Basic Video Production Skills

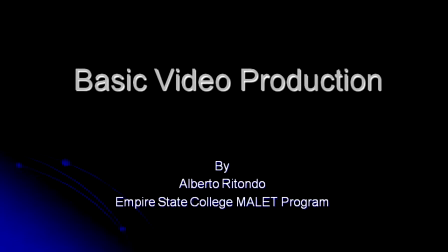Hi, and welcome to Basic Video Production Skills. This tutorial is produced for my classmates at the Empire State College Master of Arts in Learning and Emerging Technologies, or MALET program. If you have no video production skills at all, this is the course for you.
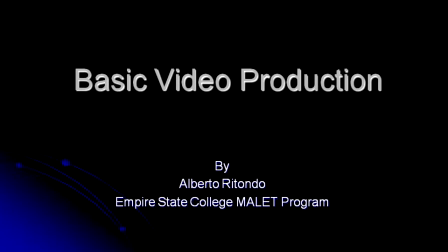If you have some skills but feel you're a little rusty, then this course is for you too.
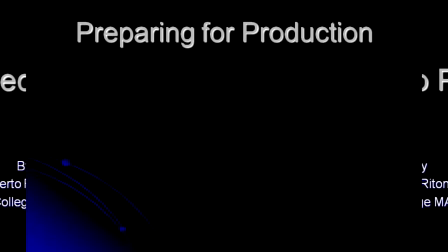Let's get started. First, let's talk about preparing for production.
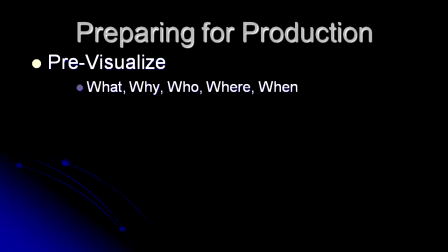You need to first visualize your production. Whether you call it a script or an outline, your plan should be on paper first. What gets you there is answering the 5 W's. If this is an interview, write out the questions beforehand.
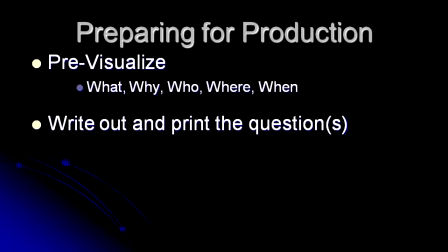You can certainly ask additional questions if you think of them on the spot, but don't totally rely on this method. It often fails to bring back all the footage you need or could have had with some preparation.
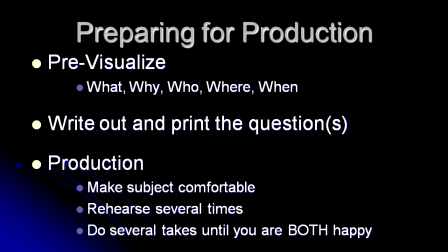During production, a happy, calm set is the best set. Running around frantically does not help anyone. Everyone should be comfortable, even those helping out on the crew. Comfortable means plenty of food and drink for everyone, plenty of places to sit, and good communication.
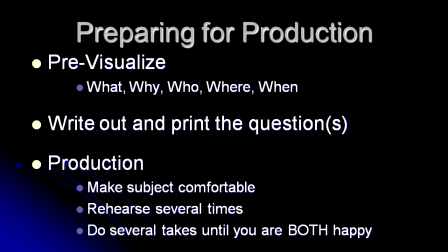Be open to suggestions, which usually come from a calm and comfortable cast and crew. Check if your subject has plenty of water for that sudden cotton mouth. Remember, the interviewee needs to be happy with the keeper take as well.
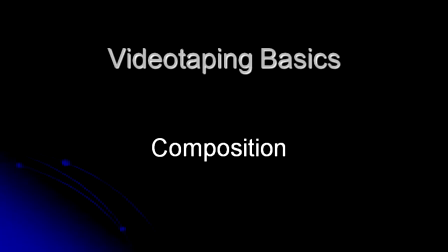Let's talk about composing an image properly, so it doesn't become distracting to the viewers.
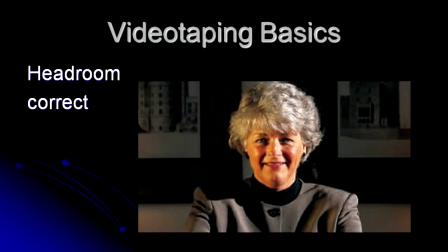In this example, the headroom framing is correct. You see the top of the head is just below touching the top, but it's not.
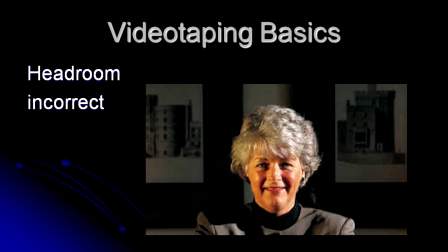Here, the headroom is incorrect because there's too much headroom, meaning too much space from the top of the head to the top of the frame.
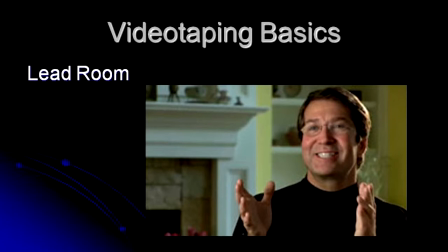This is an example of lead room. Depending which way your subject is looking off camera at the interviewer, we allow a little lead room, or area where the subject can talk into, if you will.
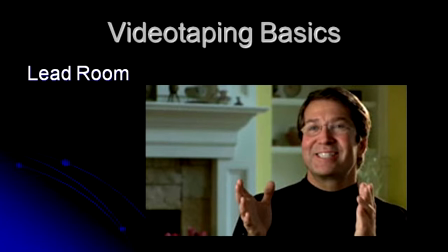Your subject should be talking into the bulk of the composed frame and never talking into the close side of the frame. That would look awkward. For straight interviews, lead room is important.
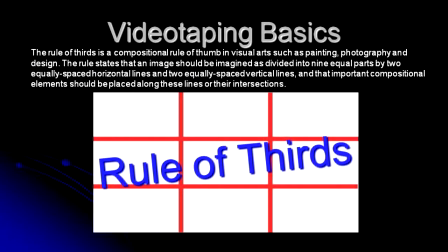The rule of thirds is a compositional rule of thumb in visual arts such as painting, photography, and design. The rule states that an image should be imagined as divided into 9 equal
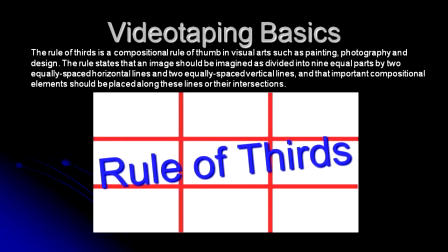parts by 2 equally spaced horizontal lines and 2 equally spaced vertical lines, and that important compositional elements should be placed along these lines or their intersections.
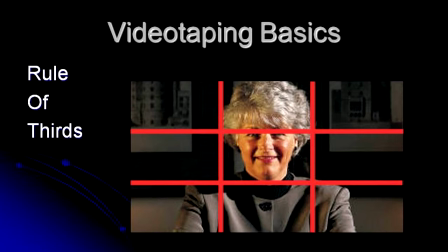Here is an example of the rule of thirds. The woman's eyes, the important compositional element, are placed along the line for the top third.
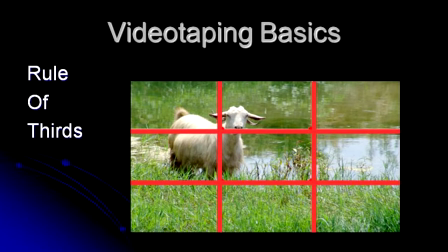Here, the goat's body is the important element, so it is positioned at the intersection of the last third to the left with the top third of the frame.
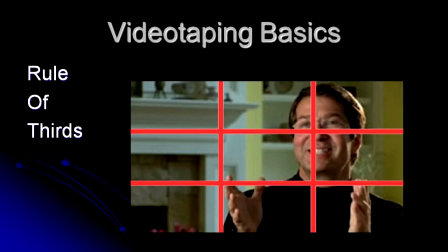Here is our lead room example showing that we had followed the rule of thirds.
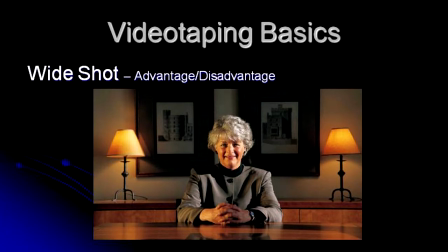This is an example of a wide shot. Most of the visible part of the subject is in the frame, and we see some of the background. In this case, the credenza behind her with the 2 lamps and the art hanging on the wall between them. The advantage is that we are able to see the subject in their surroundings,
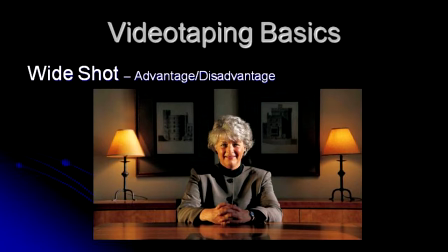giving us a reference to the location and establishing a relationship of the subject to their surroundings. The disadvantage is that we cannot see the woman's face too well since she is further away in the distance. If that is important to the shot, then this framing wouldn't work.
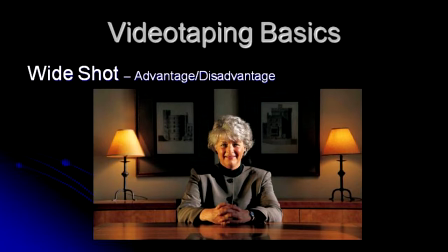A wide shot is generally used to establish the subject to their environment.
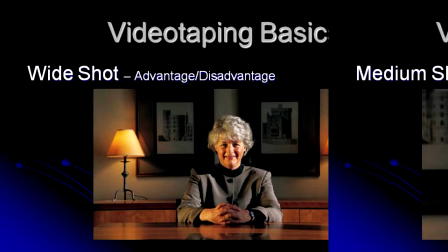Then closer up angles can be used. This is a medium shot.
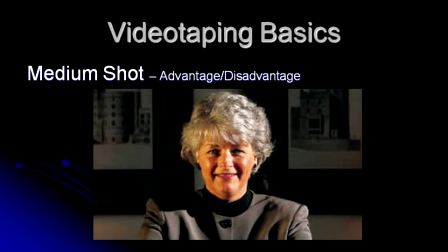It's usually head and shoulders. It brings us closer to the subject. Some of the background is out of range.
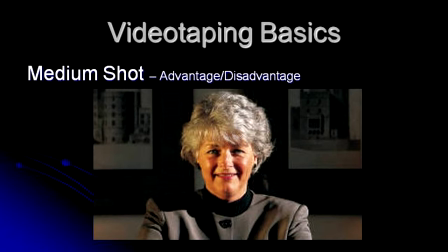Most interview segments are primarily this framing. This is a close-up.
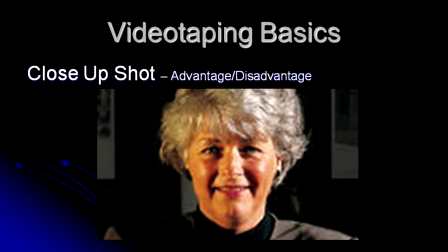Notice that some of the forehead is cut off at this point, but the entire contour of the chin is displayed. This is the correct framing for a traditional close-up. The disadvantage is if we want to hide or mask exactly what the subject says, or facial expressions that are conveyed,
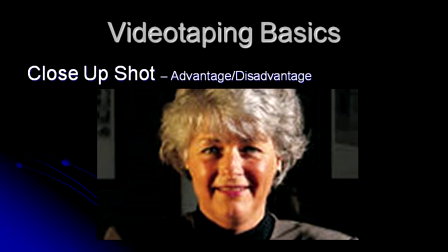and if the viewer is intentionally being denied this knowledge, a close-up would not be the appropriate shot. A wide or long shot would be more appropriate for that type of screen effect.
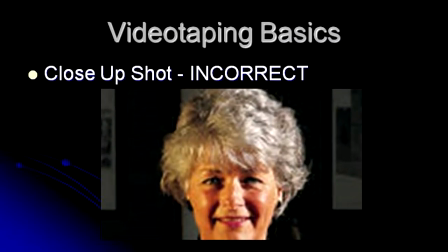This is an example of incorrect framing of a close-up. The chin should never be cut off. It cuts off the contour of the face and partially hides what the person looks like. Again, the correct framing for a close-up.
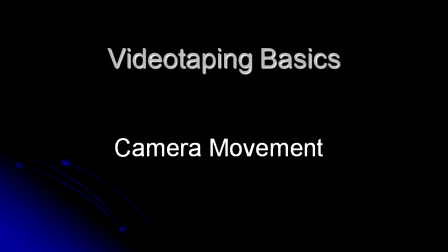Let's discuss the different ways we can move the camera. Let's assume your camera's on a tripod.
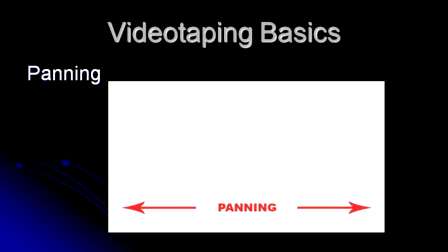When you move your camera side to side, this is what is referred to as panning. As an example, the camera pans to follow someone walking by across the street. As you're filming, the camera is panning. The camera is still on a tripod. When you point the camera up or down, this is called tilting.
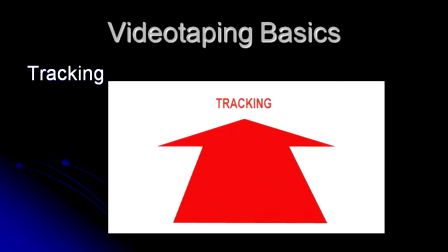When you move your camera towards or away from the subject or scene, this is tracking. Generally, there are two ways to achieve this. One is to place the camera on a dolly and wheel the dolly closer or away from the scene.
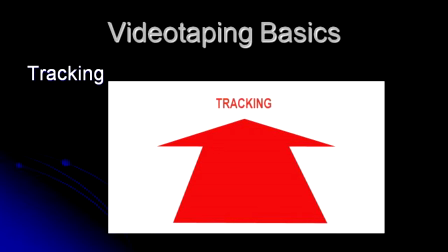The other way is generally to hand-hold the camera and physically move closer or away from the subject.
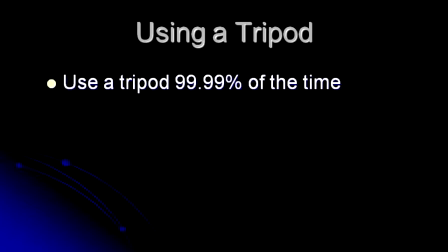99.99% of the time, you should shoot with your camera on a tripod. A steady shot is the best way to not distract the viewer from the subjects in your shots. There are times when you can, and even should, handhold the camera or put it on a device to move it fluidly through the scene if the shot calls for it,
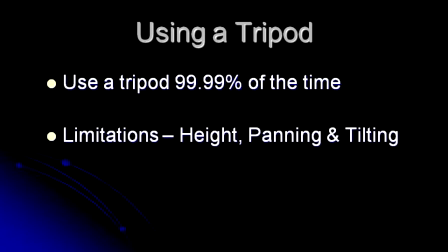but generally, a tripod is your best bet. We'll talk about some tripod limitations and camera leveling tips.
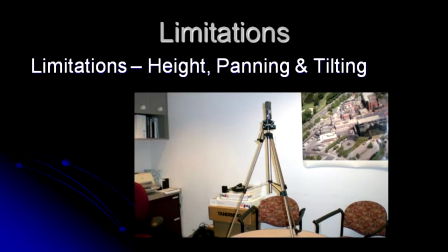Some small tripods do not go up that high. Eye level is the usual top height of a tripod. So to get extra height, place the tripod on a table to get the extra height if you need it.
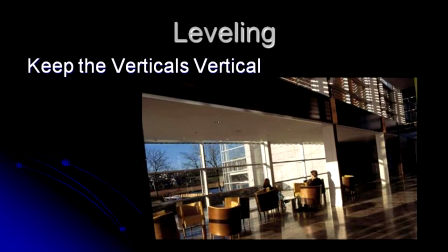The leveling rule that I've used all my life is keep the verticals vertical rule. You can see here that if we use the horizontal lines of the ceiling lines in the frame to level the shot, it doesn't work.
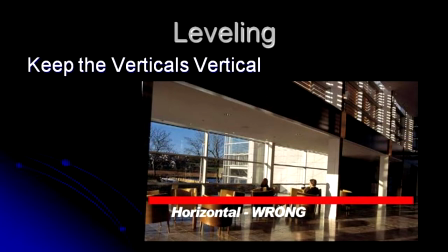The shot still looks crooked. If we use the horizontal floor line, that doesn't look level either. Using vertical lines found in the frame will always level the shot. You can use doorways, windows, flagpoles, any number of items found in our natural surroundings that can give us a vertical reference.
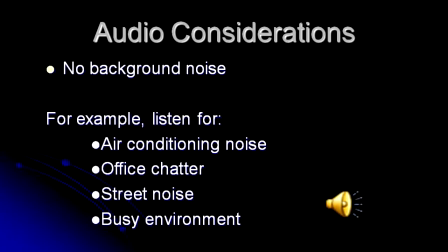Let's talk about some simple, basic audio considerations when you're videotaping. You should look for no background noise if possible. The less the amount, the better. Listen for distracting sounds like air conditioning units, office chatter, street sounds,
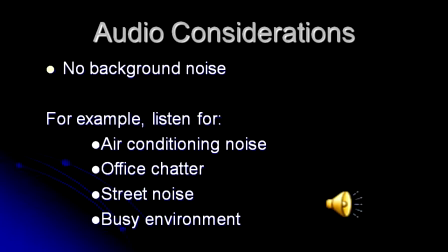or in general, busy environments where you really can't hear what the person is saying.
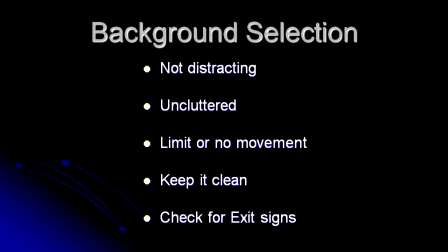When selecting your background, and it could be as simple as turning around in place, you're looking for clean, simple, undistracting backgrounds for your subjects. Don't forget to look for those exit signs, usually way in the back of the shot.
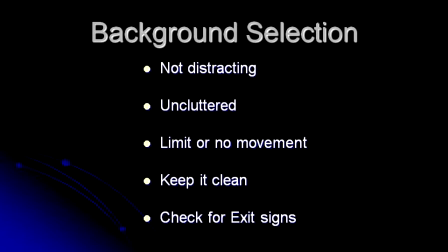They are usually bright red or neon, yet we don't notice them when we're shooting, but then when we review the shot later, it blares out at us like New Year's lights.
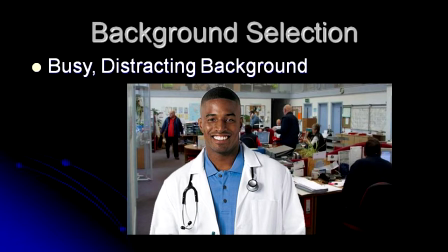Here's an example of a very busy background and probably pretty loud too.
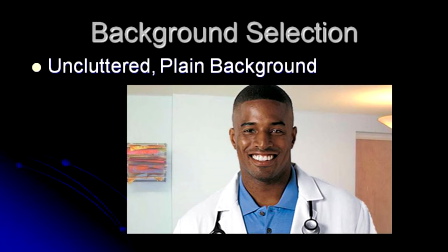Here is a much better background to use and probably much quieter from the looks of it.
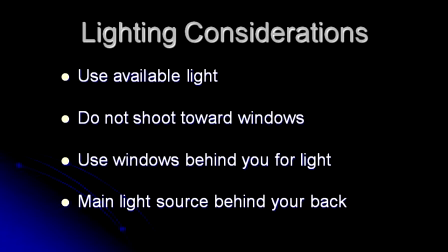Some lighting considerations. Available light is just that, what's available to you. It could be the sun, or daylight from a window, or overhead lights.